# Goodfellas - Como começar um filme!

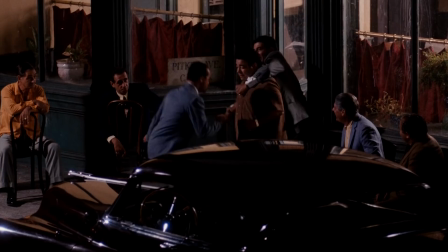[0:00]
A abertura de um filme é mais importante do que costumamos imaginar. É nesse momento que o público pode se conectar, ou não, à história que está por vir.
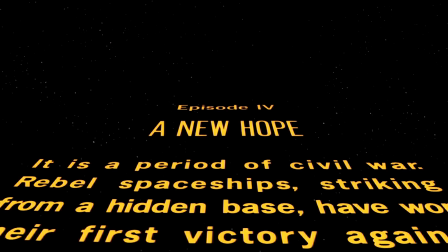[0:08]
O tom e o ritmo do filme se apresentam ali. Como, por exemplo, nos créditos iniciais de todo Star Wars.
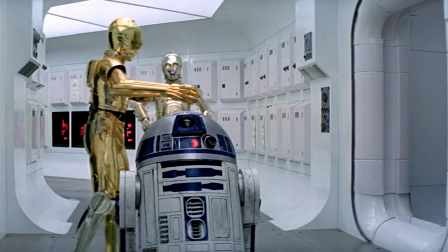[0:15]
Hoje, aquele letreiro amarelo no meio do espaço já é considerado um clássico da franquia.
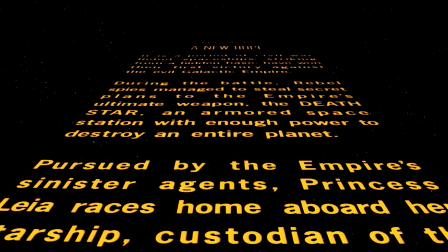[0:20]
Mas, no lançamento do primeiro filme, serviu para dar ao público uma introdução extremamente didática do que estava por vir.
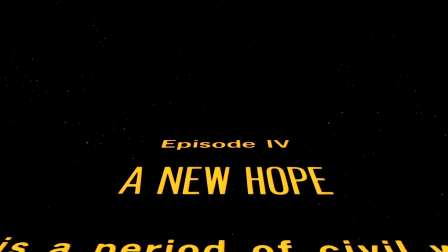[0:27]
Mas o uso da música e a escolha do texto transformaram esse elemento em algo diferente.
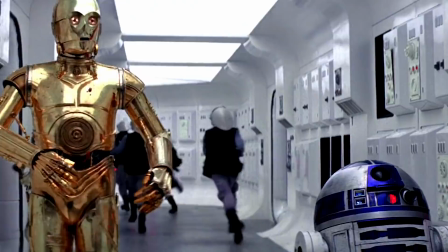[0:32]
Você entende que tipo de filme vai ver de forma inconsciente a partir da cena de abertura.
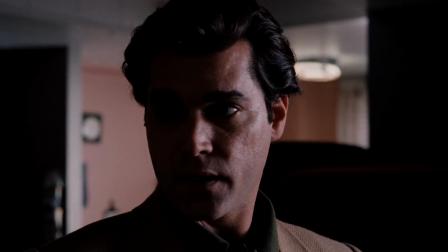[0:38]
Tanto a abertura como o final tem um potencial gigantesco para deixar o filme na sua cabeça ou para ser esquecido em poucos minutos. E assistindo ao filme Goodfellas mais uma vez, eu percebi o quão bem construído foi essa abertura realizada pelo Martin Scorsese.
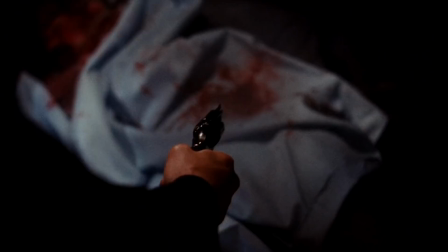[0:53]
Não apenas pelo contexto, mas porque nessa abertura encontramos todos os elementos que vão continuar ao longo da história.
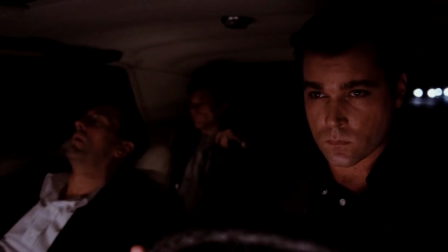[1:04]
Nós começamos Goodfellas na estrada. Três homens estão dentro de um carro, um deles dirige enquanto os outros dois descansam.
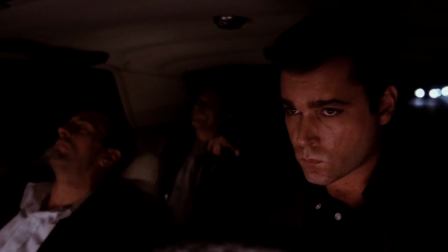[1:12]
Eles podem estar voltando de uma noitada ou qualquer coisa do tipo.
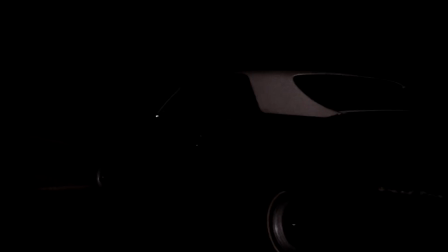[1:16]
Até que um som muito parecido com a de um pneu furado começa a se repetir cada vez mais alto. Esses três homens percebem rapidamente que provavelmente esse não é um pneu furado e que é melhor eles pararem o carro. Visivelmente, eles têm uma informação que nós, o público, ainda não temos. Tudo que sabemos até agora é que esse filme é baseado em uma história real que se passa em Nova York em 1970.
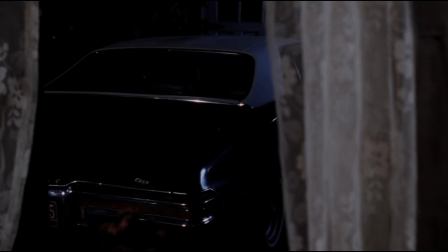[1:40]
O primeiro frame do filme é justamente o porta-malas do carro.
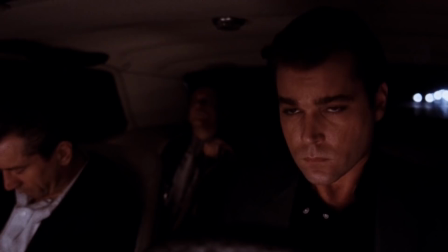[1:44]
De uma forma sutil, o diretor já deixa claro que esse porta-malas possui um elemento que vai ser bem importante para o resto da história.
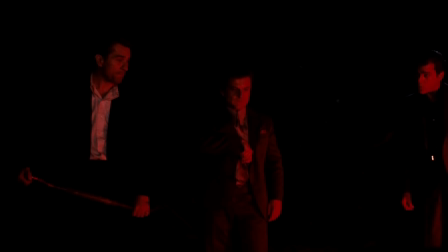[1:51]
Depois que eles estacionam, nós temos essa imagem que traz um simbolismo desses três homens e de suas vidas. A luz vermelha os ilumina, algo que pode remeter ao sangue que está por vir, ao pecado e, é claro, ao inferno. O diretor faz um leve movimento de aproximação desse porta-malas e o barulho vai aumentando.
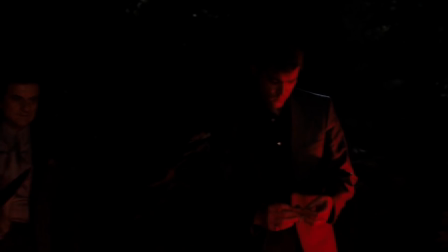[2:10]
A câmera também se aproxima dos três homens que claramente estão prontos para um embate. E mesmo que a gente não saiba o que está ali dentro, imaginamos que seja um ser vivo. O enquadramento aqui também deixa uma coisa muito clara.
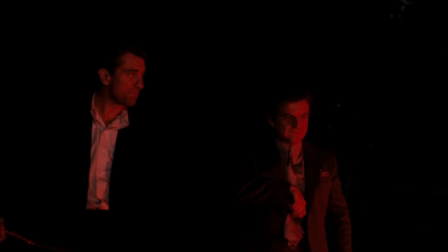[2:23]
Os personagens do Robert De Niro e do Joe Patti estão juntos no quadro. Eles são parecidos e pensam e agem da mesma forma.
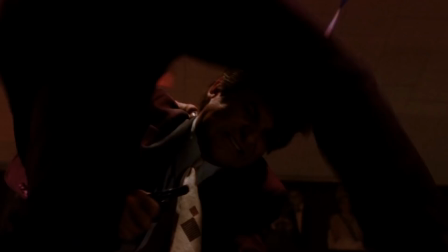[2:31]
Por mais que a gente perceba ao longo da história que um é mais experiente e o outro é mais explosivo.
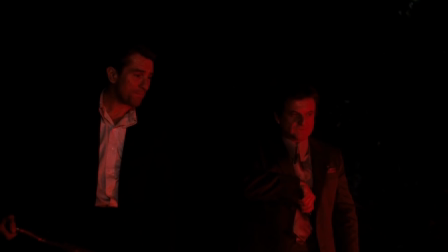[2:36]
Mas no fim das contas, eles têm várias semelhanças.
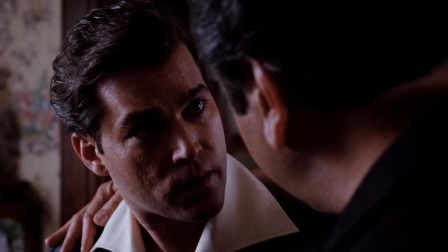[2:39]
E nesse movimento para o personagem do Ray Liotta, já temos uma demonstração da separação entre eles.
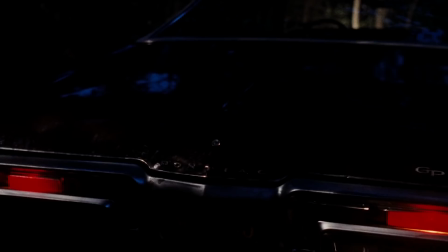[2:45]
Essa separação será intensificada no decorrer da história. E quando o porta-malas é aberto, somos introduzidos ao universo violento de Goodfellas.
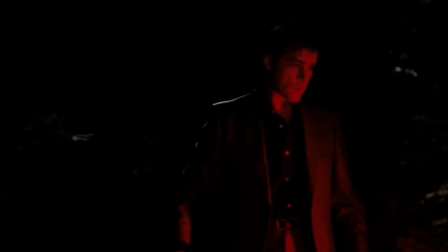[2:54]
O homem, que já estava praticamente morto e agonizando, é brutalmente finalizado a facadas e tiros.
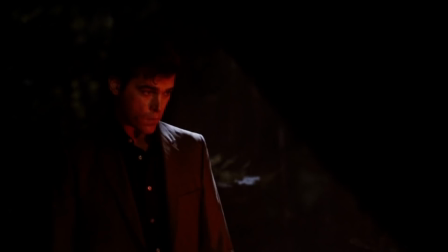[3:00]
Uma violência cometida com naturalidade pelos dois e vista com a mesma pelo protagonista. Quando os tiros são dados, o Scorsese optou por colocar um frame do Ray Liotta. Isso talvez para que a gente esperasse uma reação de choque.
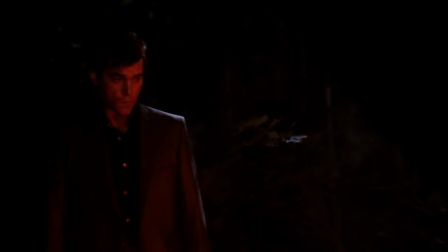[3:13]
Mas aí o diretor opta por virar a cena trocando o tom do que estamos vendo. O nosso narrador e protagonista é apresentado com a fala.
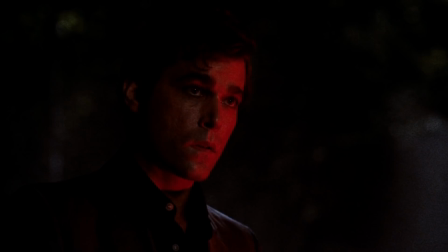[3:21]
Desde que eu me lembro, eu sempre quis ser um gangster. Isso com um movimento de completa aproximação do seu rosto e congelando o frame no personagem.
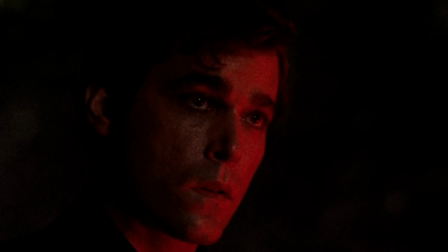[3:30]
Deixando claro que esse é o protagonista e com uma trilha que de certa forma tira o peso do que acabamos de ver, nós vamos ser levados a um novo ambiente.
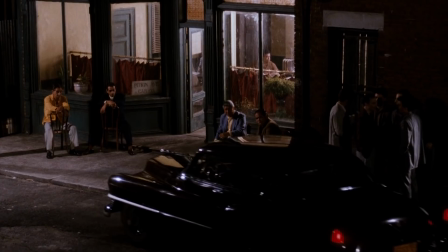[3:38]
E assim entra o título do filme. Depois nós temos uma introdução ao mundo da máfia e a visão do protagonista sobre aquilo.
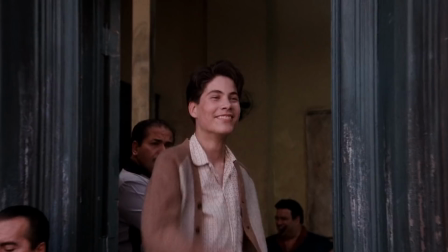[3:46]
E como ele é o narrador da história, nós vemos tudo através do seu olhar o tempo todo.
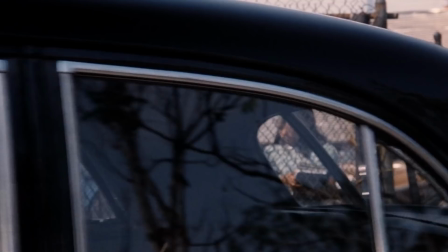[3:52]
Então como ele admira os gangsters, nós temos uma visão romantizada daquele universo.
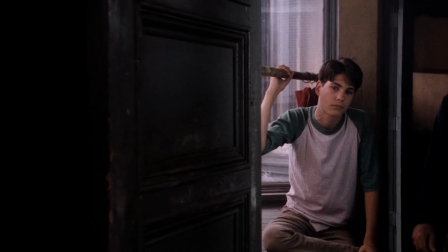[3:57]
E por isso foi tão importante ter um começo violento.
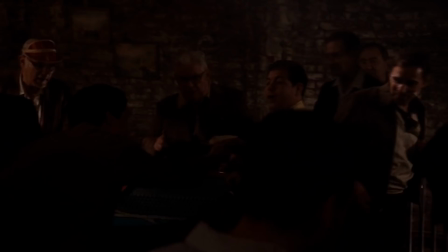[4:00]
O que vamos passar a ver na primeira hora do filme é uma espécie de mergulho no que há de melhor no mundo da máfia.
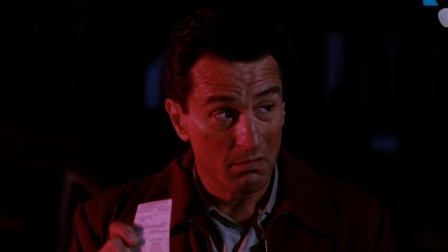[4:06]
O Scorsese constrói o filme de forma que nos faz gostar do que estamos vendo. Nós vamos ficando cada vez mais interessados naquele universo.
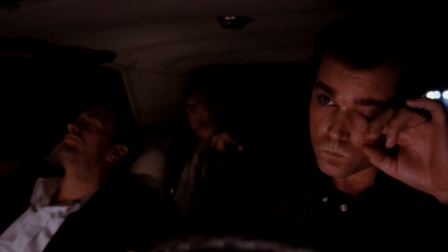[4:14]
É um tipo de glorificação romantizada que será quebrada no decorrer do filme.
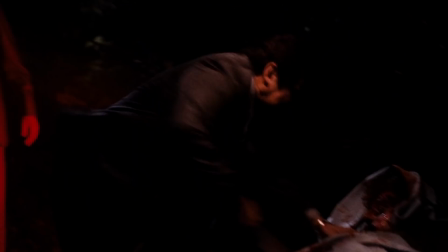[4:19]
E essa abertura vai se mostrando cada vez mais importante no decorrer da história. Nós temos a dinâmica entre os três personagens mais importantes.
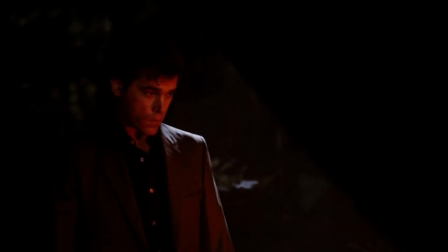[4:27]
A violência e sangue frio dos dois e como o Rey participa de forma diferente. O uso da narração é muito poderoso nesse filme.
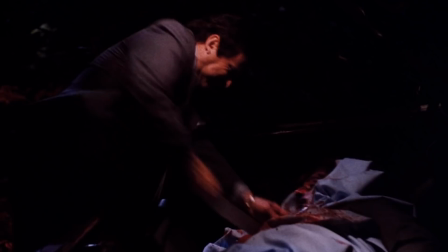[4:34]
E principalmente, essa cena não serve apenas como uma abertura, mas também como um gancho pra todo o resto da história. Nós queremos saber o que aquele homem fez pra merecer esse fim cruel, e a história é muito bem costurada a partir disso.
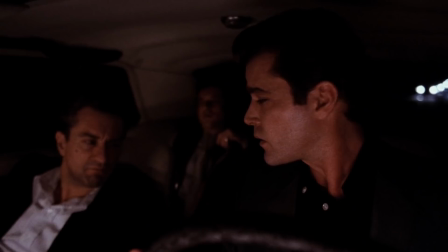[4:47]
Se você ainda não viu o filme, eu acredito que essa abertura seja o suficiente pra convencê-lo.
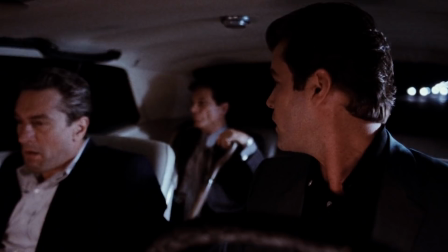[4:52]
Agora nós vamos entrar um pouco mais a fundo na história, então eu recomendo que só quem já tenha visto o filme continue por aqui.
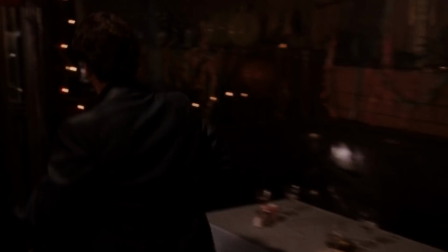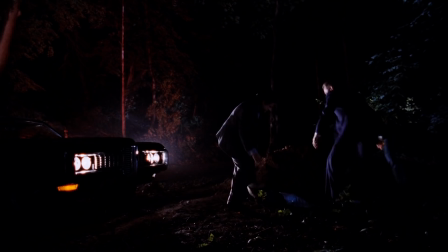[5:05]
E só aos 53 minutos de filme que voltamos à história que iniciou o filme.
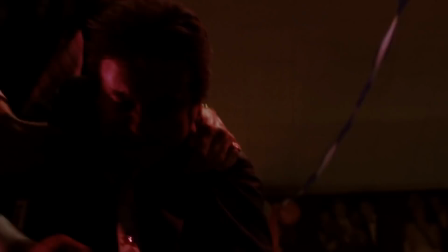[5:10]
Uma hora se completa quando voltamos ao ponto de partida. E descobrimos que tudo isso aconteceu graças a uma discussão de bar,
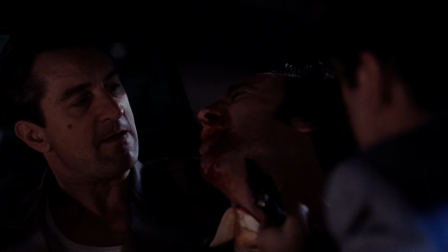[5:16]
e até mesmo para os gangsters isso foi um exagero e vai acabar virando um problema que traria consequências para todos os personagens.
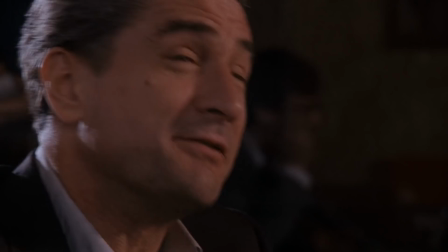[5:24]
Essa conexão da abertura com o resto da história é construída de uma forma natural e todos os pontos fortes do filme estão ali.
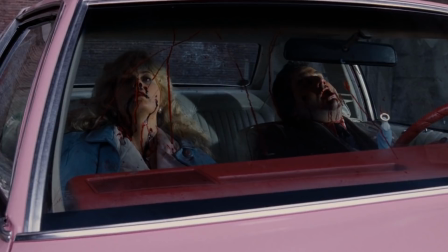[5:31]
Nós podemos identificar outros momentos de pura genialidade, como quando o personagem do Robert De Niro decide matar todos os envolvidos no roubo.
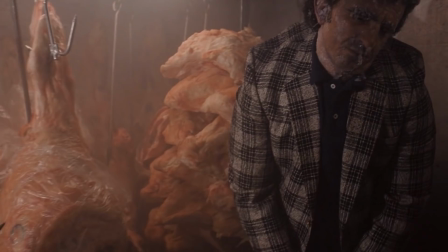[5:39]
O Scorsese faz o uso perfeito de câmera, movimento,
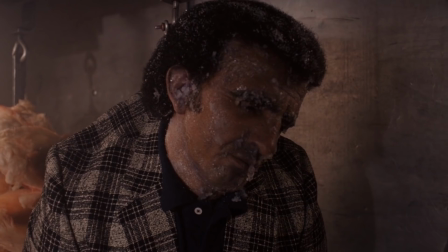[5:42]
frames por segundo e música, além de dar a liberdade pros atores construírem esses personagens.
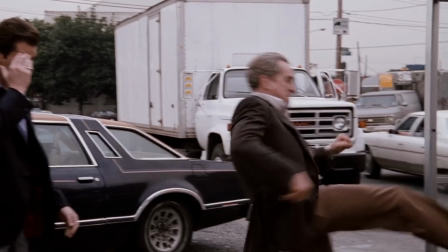[5:48]
E o mais importante, esse trecho da história é o que separa a máfia romantizada para o que realmente é,
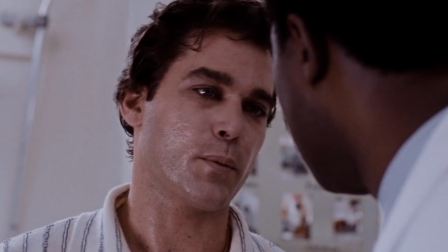[5:54]
um universo cruel e sem sentido, onde todos vão pagar, de uma forma ou de outra.
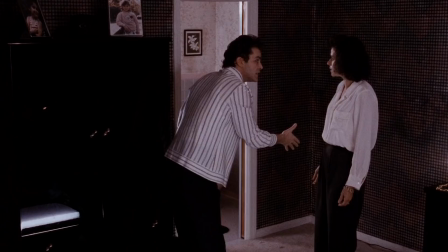[5:59]
A partir daí, os problemas começam a aparecer na vida desses personagens cada vez mais.
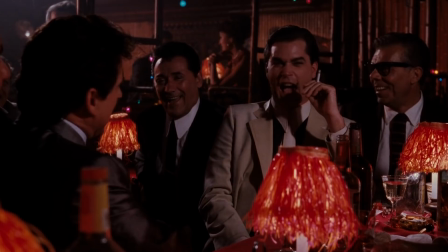[6:04]
Então, essa abertura não apenas inicia o filme, como também a decadência de todos os personagens.
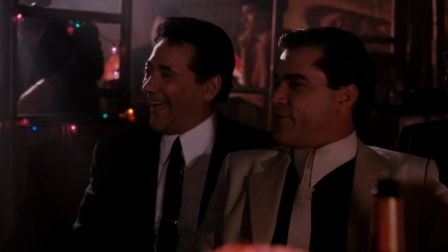[6:11]
Goodfellas é considerado por muitos o melhor filme de máfia, batendo de frente, por exemplo, com um poderoso chefão.
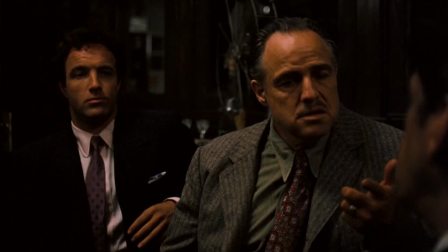[6:17]
Comparações como essa se tornam inevitáveis graças ao tema, é claro, e também graças às obras-primas que esses dois filmes são.
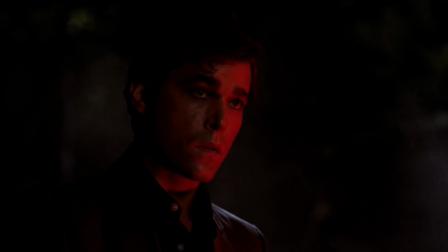[6:24]
A abertura de Goodfellas não só nos dá um relance do que estamos por ver, mas também garante uma linha muito bem construída de começo, meio e fim.
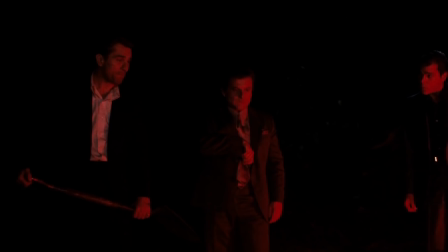[6:31]
Então, a escolha de começar um filme como esse nesse ponto de partida mostra a genialidade do Scorsese,
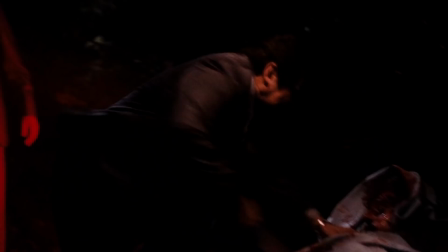[6:38]
que por mais que trabalhe em um nível perigoso de romantização da máfia, entende muito bem como construir uma experiência para o público. Nós começamos com uma violência que não sabemos o motivo, depois vamos para a máfia romantizada, histórica,
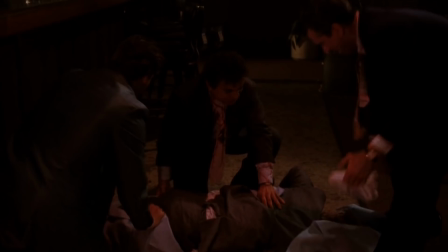[6:52]
com todos aqueles personagens característicos, até que voltamos à cena inicial e percebemos que ali se inicia a decadência de todos.
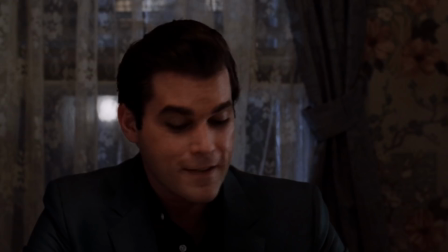[6:59]
Ali as coisas vão ficando cada vez mais violentas, eles vão se afundando e cada um sofre a consequência que merece.
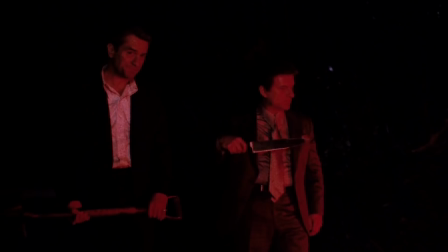[7:06]
E mais do que isso, como o Ray Liotta é o narrador e o personagem principal, é muito interessante que essa cena seja a abertura.
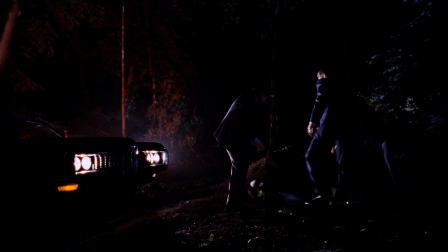[7:14]
Porque para o personagem, foi ali que as coisas começaram a mudar, foi ali que eles começaram a se afundar.
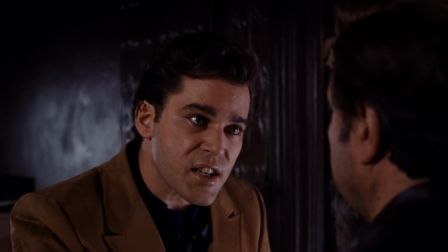[7:20]
Antes estava tudo certo. E isso é muito interessante. o Martin Scorsese monta o filme a partir da visão do seu protagonista,
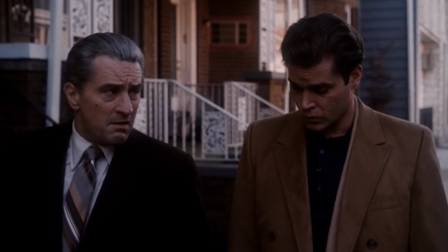[7:28]
e por isso nós temos uma experiência tão imersiva, acompanhando aquele personagem e a evolução de todos que estão à sua volta.
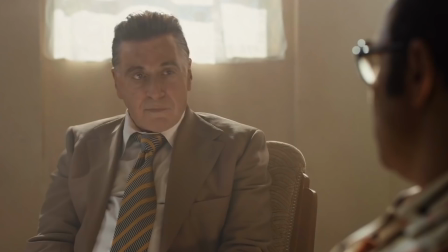[7:35]
Mais uma vez, é o Scorsese dando aula do que é cinema.
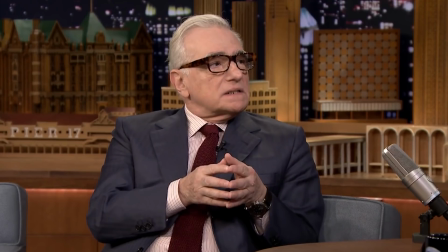[7:38]
E semana que vem já começa um especial em homenagem ao filme The Irishman, que estreia na Netflix ainda esse ano.
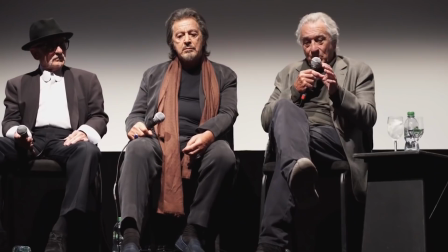[7:45]
Nós vamos falar bastante sobre o Martin Scorsese, Robert De Niro, Al Pacino, Joey Patti.
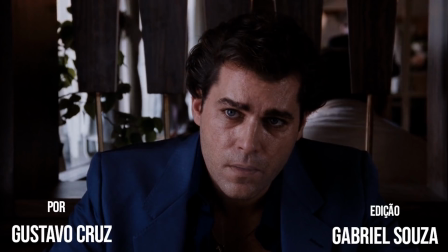[7:50]
Vamos falar sobre todo esse universo construído por esses gênios do cinema E eu espero que todos vocês se inscrevam por aqui Se ainda não estiverem inscritos
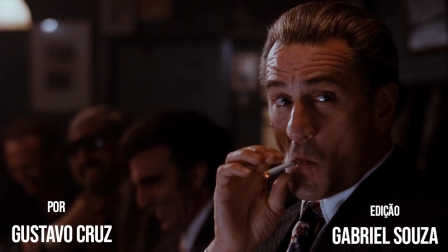[7:58]
Pra acompanharem tudo isso Mais uma coisa Nós também temos um vídeo aqui no canal Sobre como Goodfellas foi feito É só clicar aqui no vídeo que já
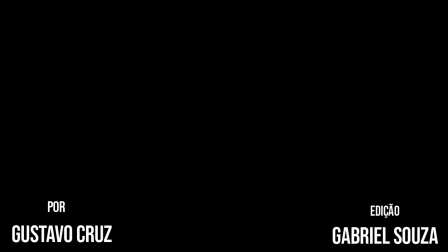[8:05]
tá aparecendo pra você E até o próximo vídeo, pessoal